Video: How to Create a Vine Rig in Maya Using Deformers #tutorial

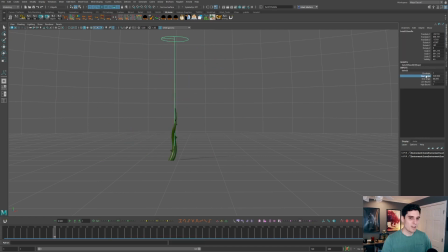So you can rotate it if you want, but typically we can stick with just the start angle and just play around with the type of twisting that you're getting here. So we can increase that start angle quite a bit.
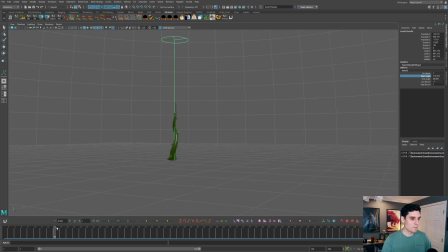So we really have this vine kind of twisting around here, around this piece of geometry. And then of course, you know, we can have it,
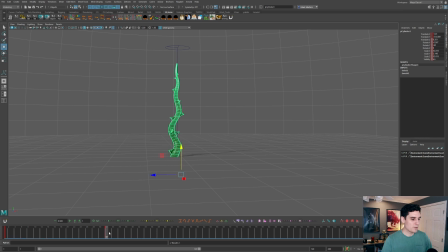might have it reduce the amount that it goes up at 32 and maybe add more of like a moving hold toward the end. So just have it kind of easing into that position to just really feel like it's continuing that sort of growing motion for a little bit longer.
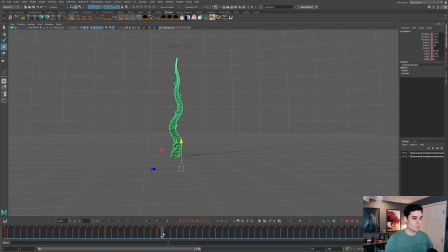So we can kind of play around with that. And then maybe eventually we'll want to have this thing lower back to the ground, maybe at the end of the animation.
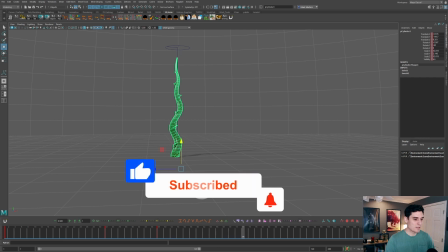So maybe we can just add some keyframes where it's kind of just lowering.
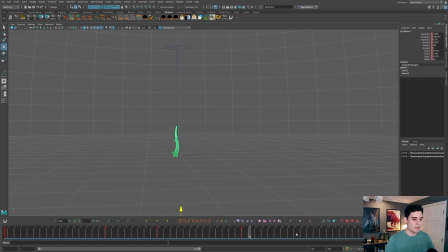And we can kind of play around with the timing of that as well. and then just have it go below the floor. So just really simple, just up and down movement on the actual piece of geometry. But since we have this twist deformer, we actually have it twisting around where that deformer is set up.
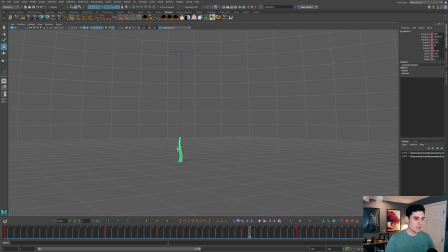And I might tweak the timing of this. I feel like it's dropping a little bit too slow. So I'll just grab these keyframes and just speed up the lowering just a little bit, just to have it kind of lower a little bit faster. So that's kind of the basic setup for that twist deformer.
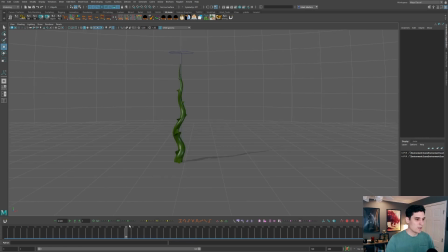Now another deformer we can add in here to kind of have this move a little bit more like you might want for a vine. We can go in here and select this piece of geometry again. I'm gonna go up to where it's actually standing up on the ground,
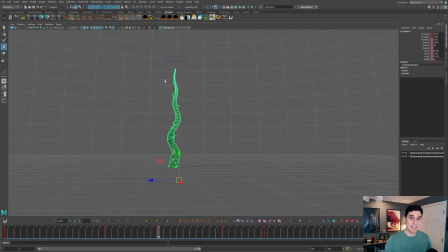because depending on where this piece of geometry is at in the scene, that's where it's going to, you know, place that deformer that we're adding in here. So we want it to actually be placed with the thorn piece kind of in the air. So I'm gonna go up to deform. I'm gonna add another non-linear deformer. And this time I wanna do bend.
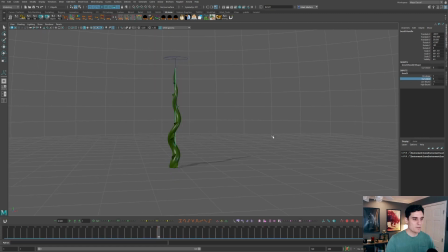So I can see that if I grab the curvature, we're able to actually curve this thorn around. And I wanna actually rotate this. So that's curving a little bit more on the side like that. So now with this bend deformer, we can adjust the curvature for the actual thorn piece.
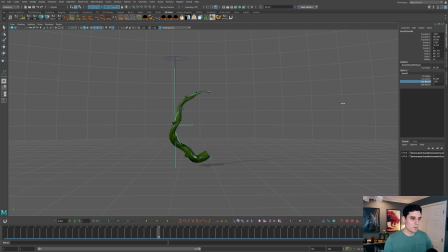And maybe I just wanna bend the top. So what I might do is take that low bound and reduce that. So it's mainly bending the top piece of geometry, because I don't want the base to actually be sticking out of the ground. So I might just reduce that. We can still have a little bit of bend, twist in it. Maybe we can adjust that curvature even more.
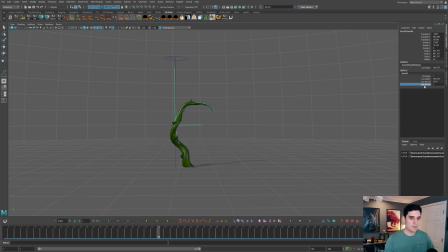We can play around with that as needed to get kind of as much bend or as little bend as we want. So something like that. Now with that bend deformer added in there, with this piece of geometry we have already animated, it's gonna move through that bend deformer, and you can see it's gonna bend around that deformer.
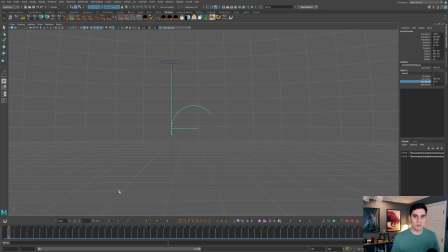So now we're creating something that feels a little bit more natural to the growth of these vines by just adding this bend deformer. So now you can see it's kind of bending around. We're getting a really nice kind of curvature. So as it moves up, it's kind of curving around that. So you kind of get that really cool kind of twisting feeling that you would want in a vine.
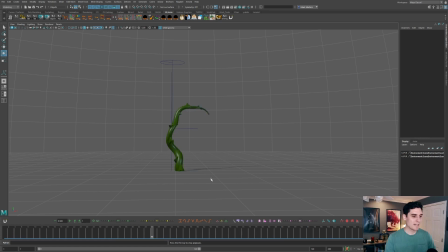And you can see as it goes back down toward the ground, it's going to follow that deformer again. So now that you have the kind of basic knowledge to set up this type of rig, you can experiment with the type of effects that you want to create in here with this.
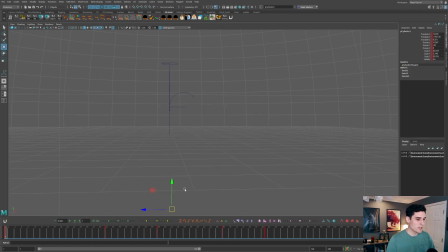So what I'm actually going to do real quick is take the geometry when it's down here. I'm going to press Control D to duplicate that. And I'm just going to add this new piece of geometry. And maybe we want this piece of geometry. I'll go ahead and adjust my center pivot to make this a little bit easier. So we have this vine piece growing out there.
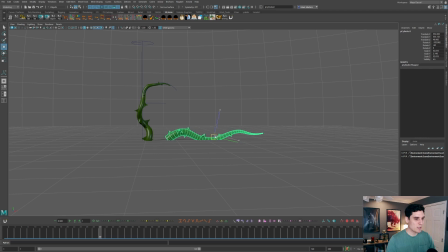So maybe we want the vine to be growing out of the ground, but it is kind of curving around the surface of the ground. So I'm gonna add some curvature to this. I'm gonna rotate it so it's actually bending like that.